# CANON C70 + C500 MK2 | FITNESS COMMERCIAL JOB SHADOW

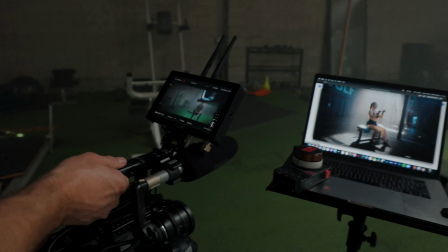(4:11)
As we sort of match up our framing. Kind of like here.
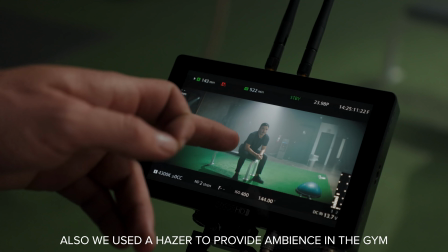(4:15)
you can see the screen kind of that shaft of light coming down separating your subject with the dark wall and once we throw a
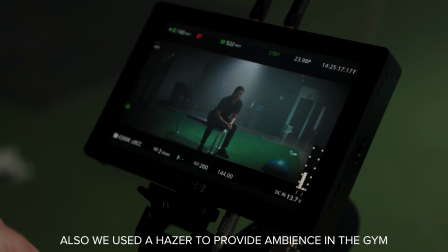(4:23)
grade on it probably a little moodier like that and you can really notice
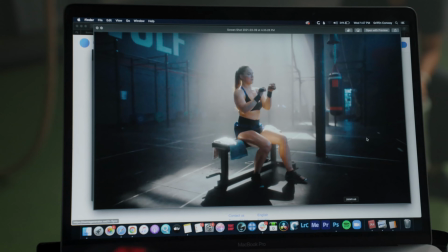(4:27)
kind of how similar it looks that's actually that's one of the things I like to do is if you start with the reference you and your team can always refer back to that you can say okay what do we like how do we make it more similar to what our reference is sweet
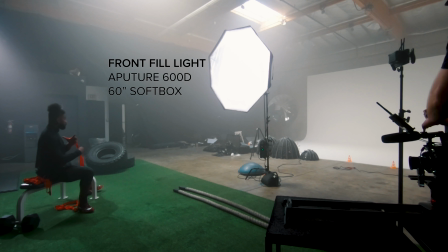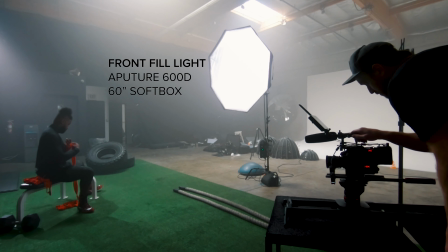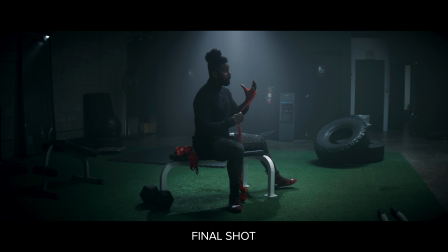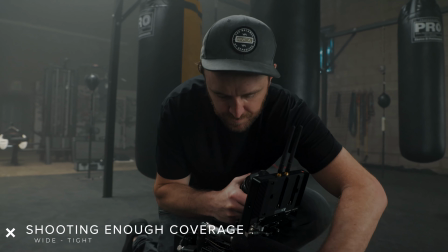(4:58)
So we're swapping from the tight now we're gonna go to the wide we're on a 75 now we're going to a 40. I like to do that every time I shoot a scene I like to shoot a wide and tight so in the edit gives you different options.
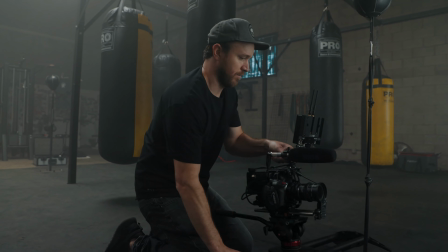(5:10)
Another thing I'll do is I'll change angles a little bit that way it's just when you cut it doesn't look exactly the same it doesn't look like a jarring cut looks a little more um you know just it's a little easier to watch in my opinion and hopefully in your opinion too all
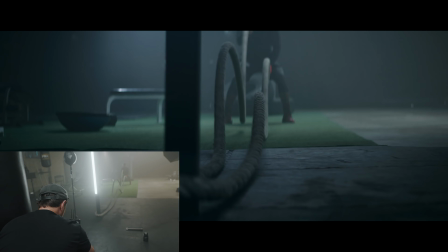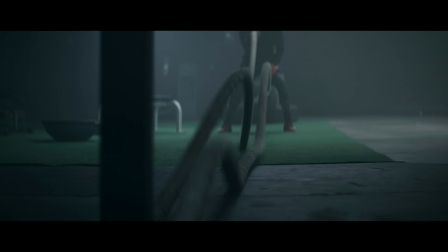right so we got dave tapping in on the c70 he's gonna do a little slider shot it's gonna cut really well with this one um i think he's he's in high frame right on this one so when you're on the slider and you're pushing in you have to kind of exaggerate the movement
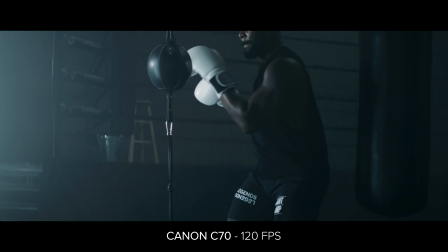(5:57)
you have to go a little faster than you might normally do it because since you're slowing it down four times or
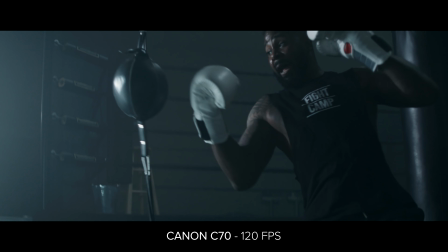(6:03)
five times depending on your frame rate you have to overemphasize it so I know that's what he's gonna do right now
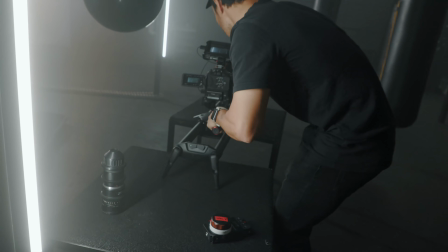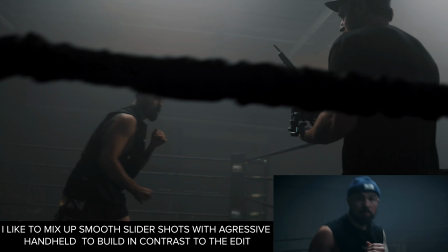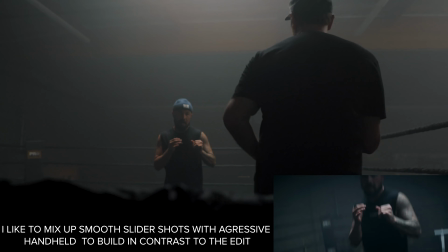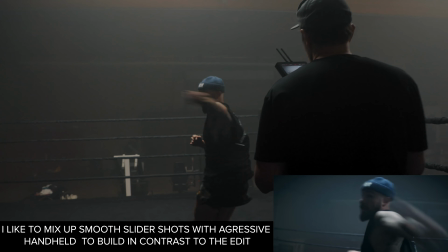(6:28) Uh, uh, uh, uh, uh. Ooh!
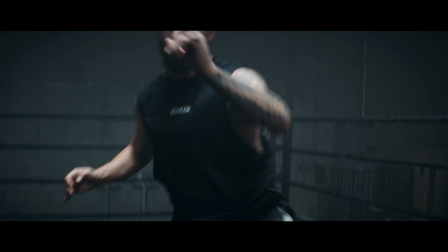(6:33) Uh, ooh! Uh, ooh! Uh, ooh! Uh, ooh!
Okay, Shadow Boxer. One of the really important jobs on a commercial set is a producer. So, Cassie, why don't you show us what a producer does on this specific set? Jesus, Cassie, you gotta give me a heads up! I put the sweat on Aaron because he's just not hot enough. It's incredibly offensive.
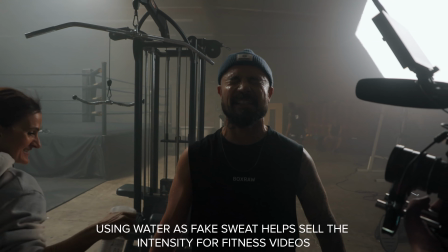(7:02)
Yeah, that's good. Yeah, that's good, he said, Cassie. Let's do one with and one without Dave on that light.
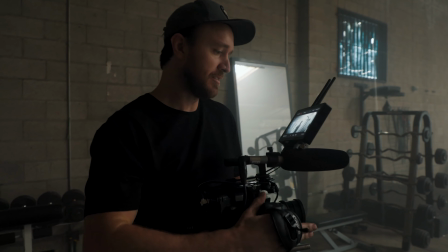(7:08)
Alright, last shot of the day. We're on the C500 still. 40 mil, really liking this lens. One thing we're doing with fitness stuff, I like to follow the movement sometimes.
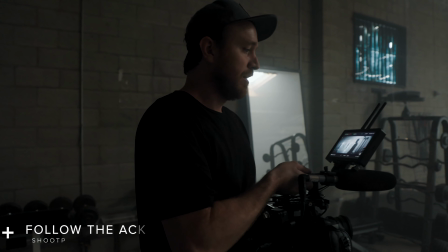(7:17)
Starting low, going high, if he's doing something with the weight. That way it kind of takes the viewer, but it puts him right in the moment.
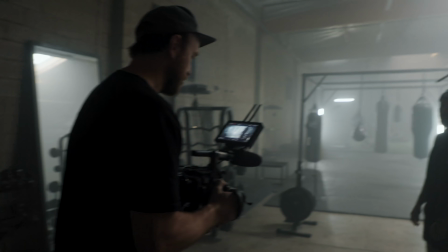(7:24)
Alright, here we go.
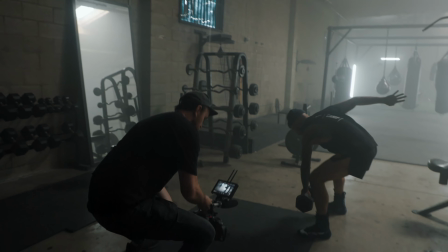(7:29)
There he is.
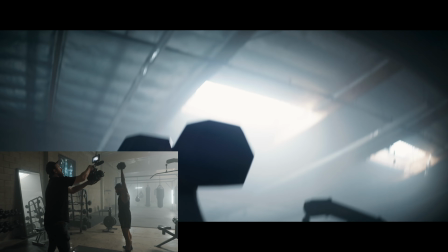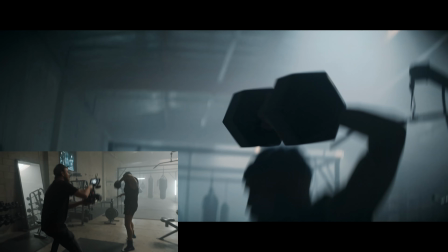(7:37) 98. 99.
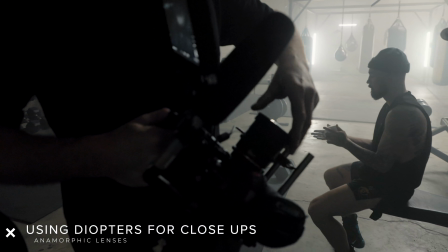(7:43)
So what I'm doing is I'm going to put a diopter on. This lets you focus closer. So anamorphic lenses, a lot of times the minimum focus is about 3 feet. So what I'll do is I'll put a diopter on. There's a plus 1 diopter. It changes the minimum focus to 1.5 feet so you can get a lot closer. but it also makes your maximum focus three feet. So you can literally only use it for the close ups, but for this specific shot that we're about to get of his hands, that's gonna be it.
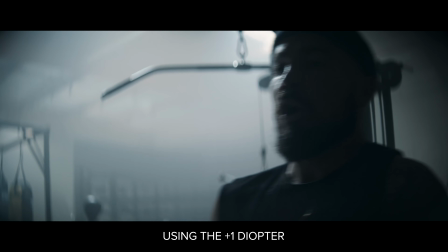Alright guys, that's it for us today. We just wrapped up in there. I think we got a lot of sick shots. Pretty stoked on what we got. Big shout out to my man Dave here.